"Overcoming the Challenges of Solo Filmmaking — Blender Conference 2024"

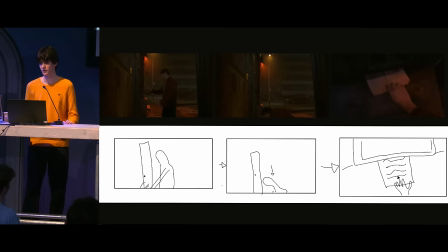994s
Oh, and I did some drawings, too, the day before I was shooting the green screen. So just to give myself something to go off directing-wise, which really shows, first of all, that you don't need good drawings. Second of all, that you don't need to plan super in advance. I found the closer you do it to your shoot, the more accurate it gets as it was in your head.
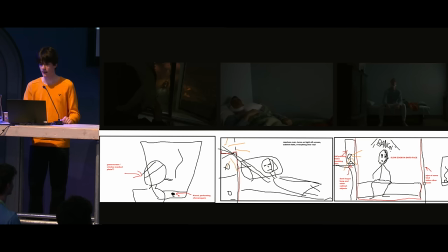1013s
Obviously, right? So yeah, same thing here. I like these super close-up shots of my antagonist here. But these are the only shots that turned out almost exactly like the drawings. Oh, and I was super adamant about not forgetting that lamp in the third one. I totally forgot it.
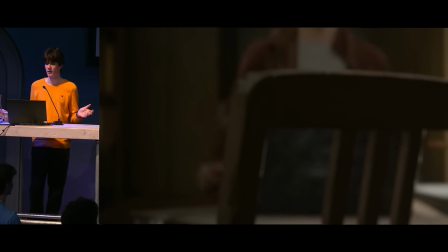1031s
Another shot where I'm showing a relatively flat green screen plate, but this time through a digital object, incorporating it kind of better,
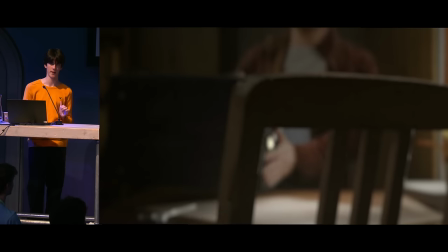1038s
kind of thinking about that digital camera in the digital space. like, how do we shoot this if it was real?
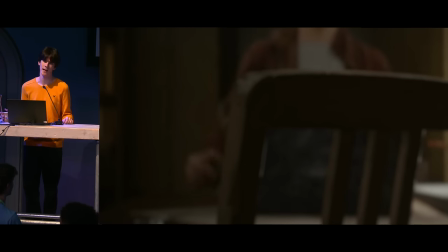1044s
Also to kind of hide my sins. This shot was super last minute, but if you try a little harder and figure out the green screen shoot beforehand, you don't have to put a CG chair in front of your whole shot. But yeah, you know, here's the setup for it. I'm actually pretty proud of this.
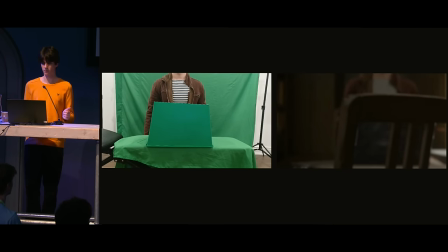1060s
Having a character interact with the object on screen works great to kind of involve the viewer. Because I'm shooting primarily silhouettes, and the box, the green box, is smaller than the typewriter, it kind of, I could just track it on top, and you can't really tell.
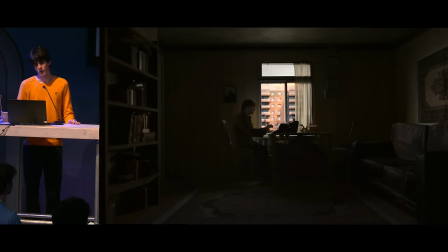1074s
Yeah, I'm pretty proud of that. Oh yeah, and if your character pulls out a CDG typewriter, might as well have them type on it too. Again, I'm just using a box here.
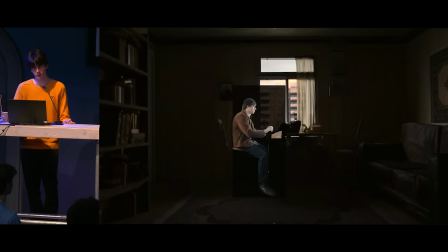1086s
Yeah, real low budget stuff, guys. Before I play this, this is just a VFX retrospective I made, kind of for shots I already covered, some I didn't. Even with minimal equipment and minimal planning, minimal effort, sometimes minimal skill, you can achieve really good things with just Blender. Blender works really well to kind of, my thesis, to get it from your head to the viewport really well, just through pure practice and, of course, the software. It'll hide a lot of your mistakes really well if you know the little tricks behind it. So yeah, I'll just narrate.
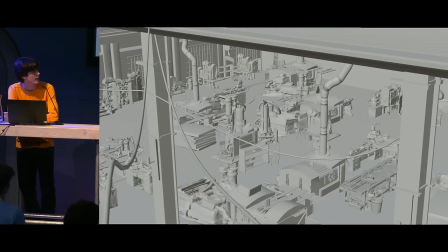1124s
This is the opening shot. I didn't show it. This is really a lot of assets here. It took a lot of work to render and do it properly.
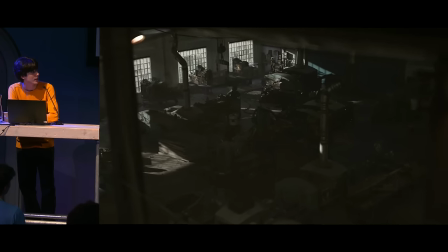1132s
It looked horrible. I'll show some past versions. What really saved this was reference. I don't think I attenuated that enough in my talk, but please use reference. Oh, yeah.
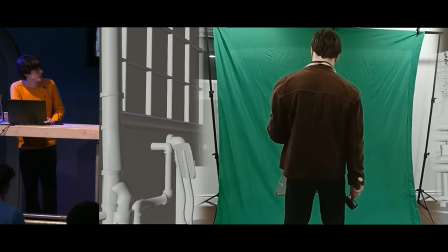1147s
This is one of those shooting up front standing shots, but I guess I chose to move the camera around, so it's less obvious.
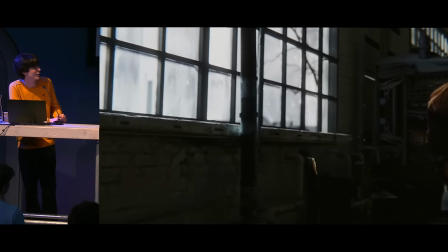1155s
Oh, yeah.
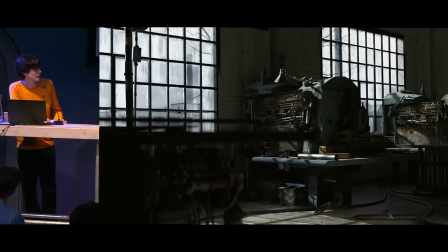1160s
Yeah, just a bunch of small details. Over time, you just learn how to incorporate reference actually better, because you can have all the reference in the world.
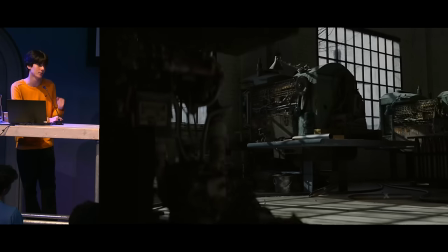1167s
You'll see it later. Even with good reference, if you don't know how to use it, it might not be that worth it.
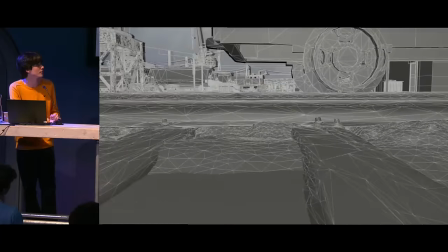1172s
Oh, yeah, here's the big shot.
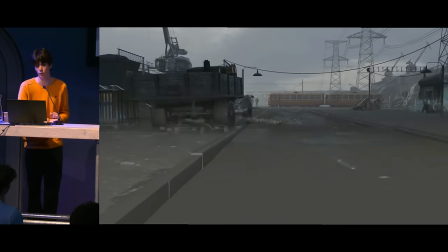1177s
Every movie needs a cool, wide, sweeping CG shot.
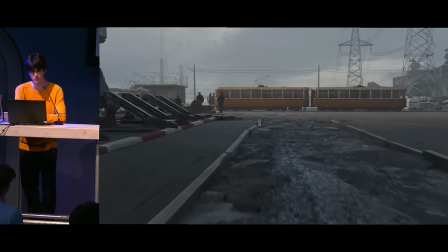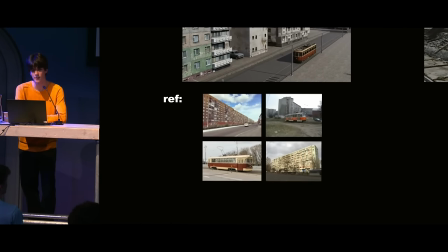1186s
Yeah, so you could see I was using reference all the way at the beginning. But just because my skill wasn't up there, I didn't know how to use it properly.
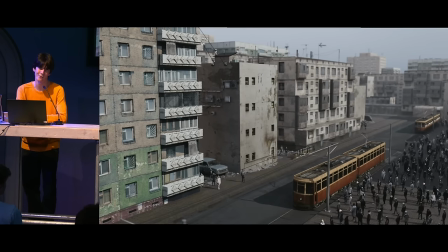1193s
Don't overestimate reference, but also use it.
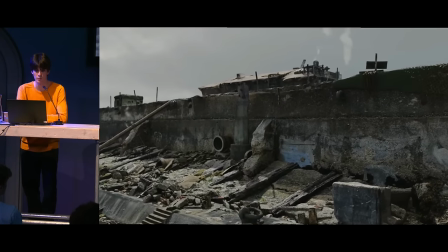1200s
Yeah, how many Ian Huber assets can we fit into one scene?
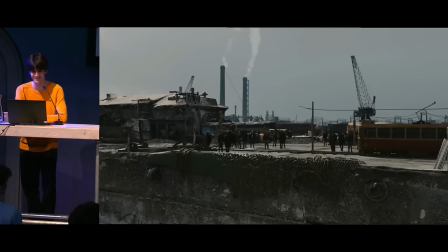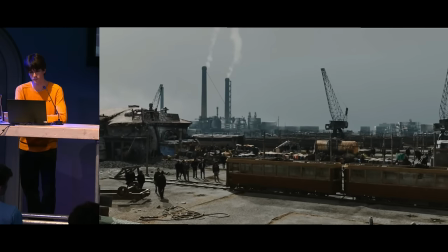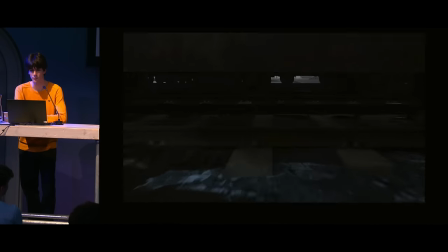1216s
And then, yeah, I come to my senses a little bit.
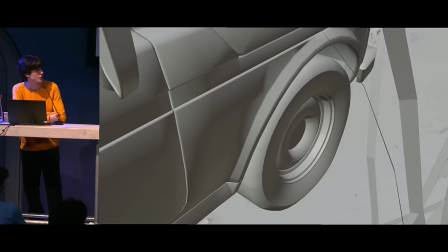1222s
Yeah, this one's just like a nice little close-up, one of those shots that don't really give a lot of plot, but you know, just nice to show.
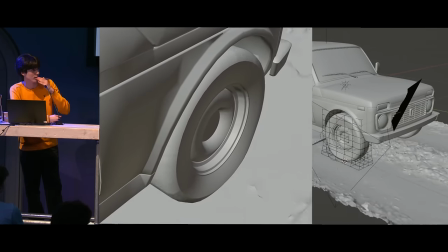1228s
Old lattice trick on the wheel, just kind of look at, make it deflated and adjust to the terrain a little bit.
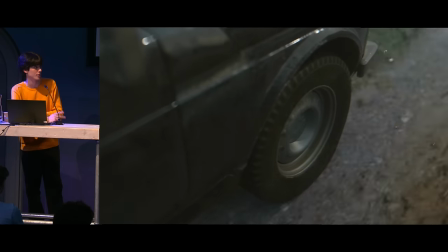1233s
Works great.
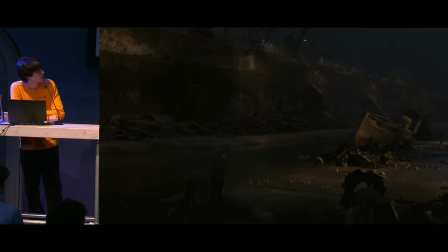1237s
Here's a shot I didn't show. It's a little dark. I'm sorry, you can't really see.